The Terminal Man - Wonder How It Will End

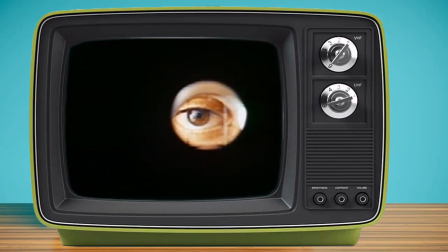Even before he starts going off the rails, there is something unnerving about Harry, like his soul,
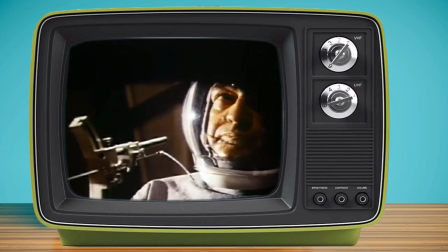if one believes in such a thing, has gone absent without leave and isn't planning on a return journey anytime soon.
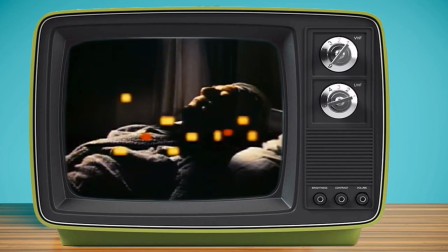Wearing a blonde fright wig to conceal his shaved head, jerking and spasming violently,
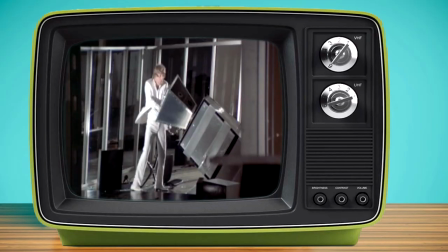even when he breaks into his former place of work, smashes the computers and robots with a crowbar, and falls to his knees,
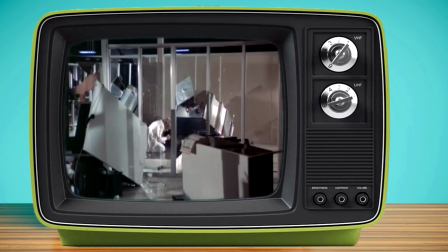repeating in agony, let it stop, over and over, he doesn't elicit much sympathy.
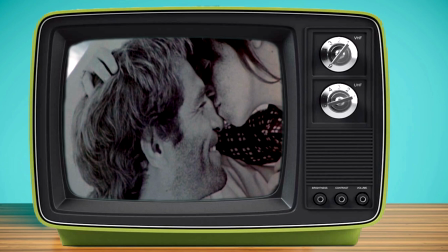Apparently, the opening sequence with black and white photos showing Harry and his wife and kids before the accident were added at Warner Brothers' insistence,
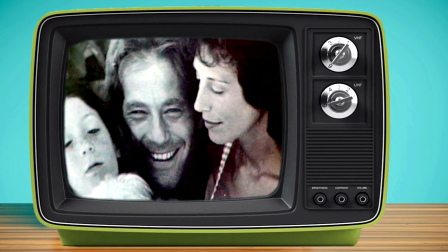an attempt to humanise the character. Hodges later removed it from his director's cut.
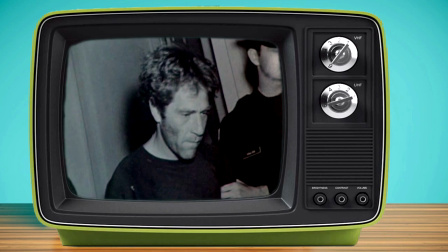Harry is not supposed to generate empathy in the audience, just insidious distrust and fear.
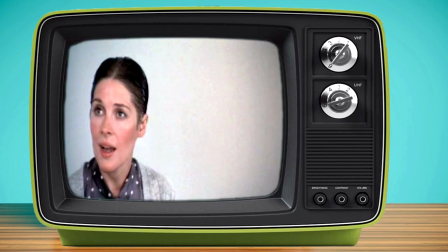If it's humanity you're after, it's in short supply.
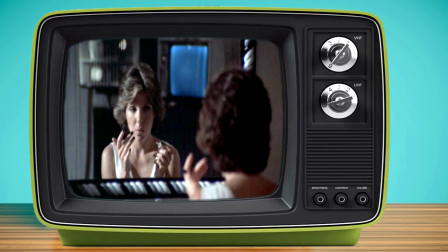Joan Hackett's concerned and doubtful doctor and Jill Clayberg's doomed but loyal girlfriend is about as close as you'll get.
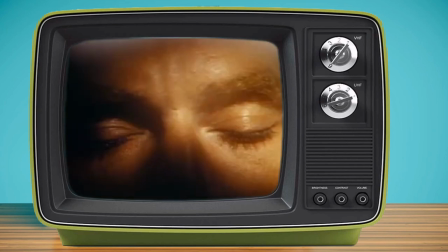Hodges chose to have no original score composed for the film. Instead, there are repeat snatches of Goldberg Variation No.
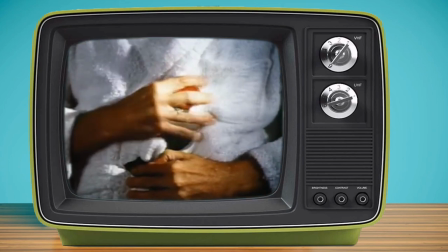25 by Johann Sebastian Bach, played on a piano by Glenn Gould.
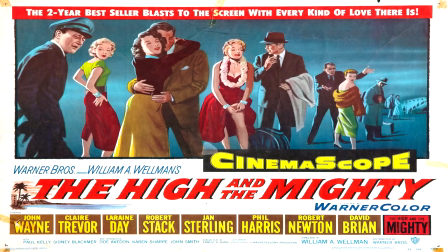The theme from the 1954 John Wayne movie The High and the Mighty, composed by Dimitri Tjomkin, is played on an organ at the cemetery.
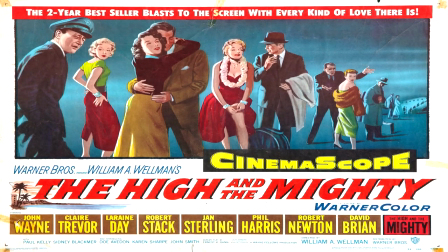And that's it, folks.
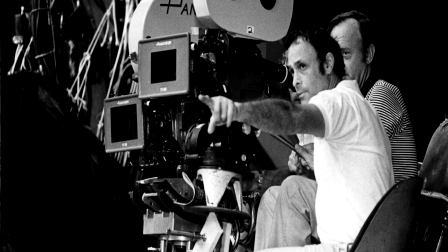Cinematographer Richard H. Klein had a track record with sci-fi movies, having lensed The Andromeda Strain, Silent Green and Battle for the Planet of the Apes.
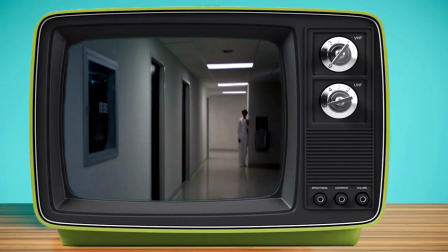His work on The Terminal Man is wonderfully stark and peppered with memorable noir-ish touches.
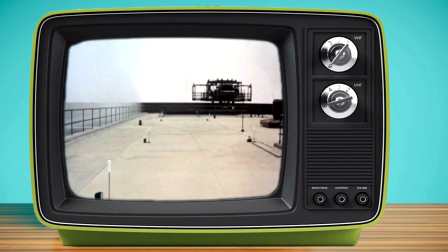A particular scene with Joan Hackett and Richard Dysart on the roof of the hospital is a notable example.
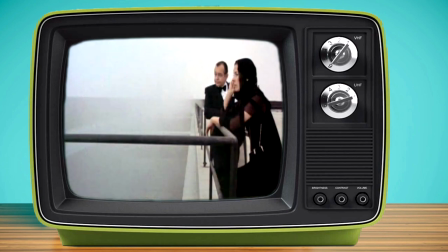It almost looks black and white, with the two characters in black evening way set against a misty off-white background with static empty spaces all around them.
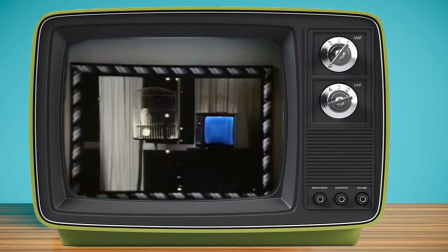The Terminal Man isn't fast-paced or filled with frantic action, and is certainly not a laugh riot.
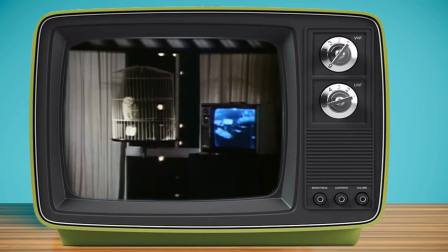Me, though, I thought it was a knockout. It's a stripped-back science fiction mood piece made with thought and forensic flair,
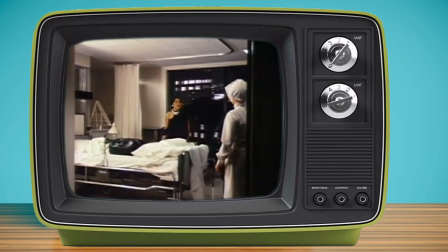with a frosty eye for detail, and as such will leave some cold and unengaged.
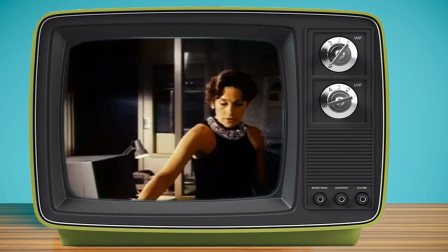It warns of the potential dangers of merging Man with Machine and the unpredictable effects that may result.
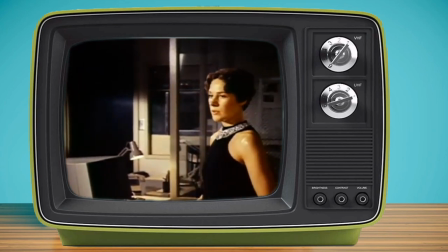You can see the link and inspiration for more extreme cinematic fantasies about human-computer hybrids, such as Robocop.
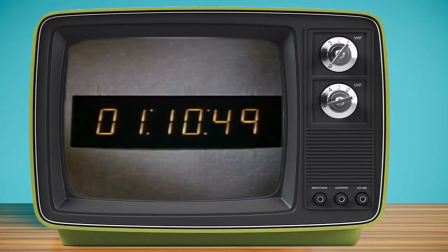As a film, I don't think it's ever been re-evaluated appreciatively enough, so from my perspective,
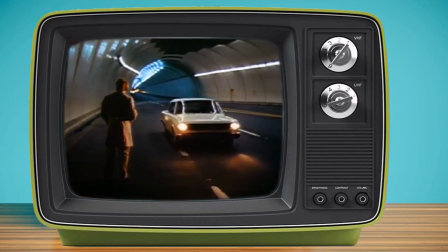I can only tell you that I think it's great, and unsurprisingly, that's good enough for me.
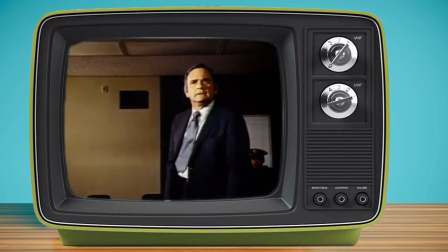Thank you for your time and attention. If entertained in the remotest, please consider hitting like or don't like, leaving a comment or subscribing.
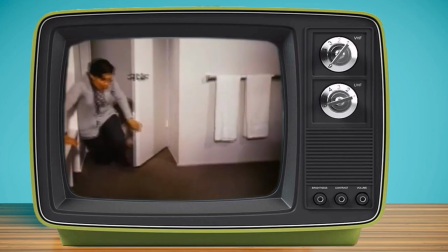Next, I may be heading into somewhat lighter territory, or into something more challenging and controversial,
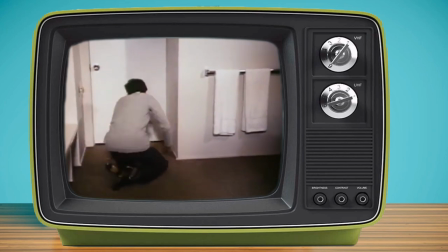Depending on how the mood takes me Whatever, I will be back Later, pilgrims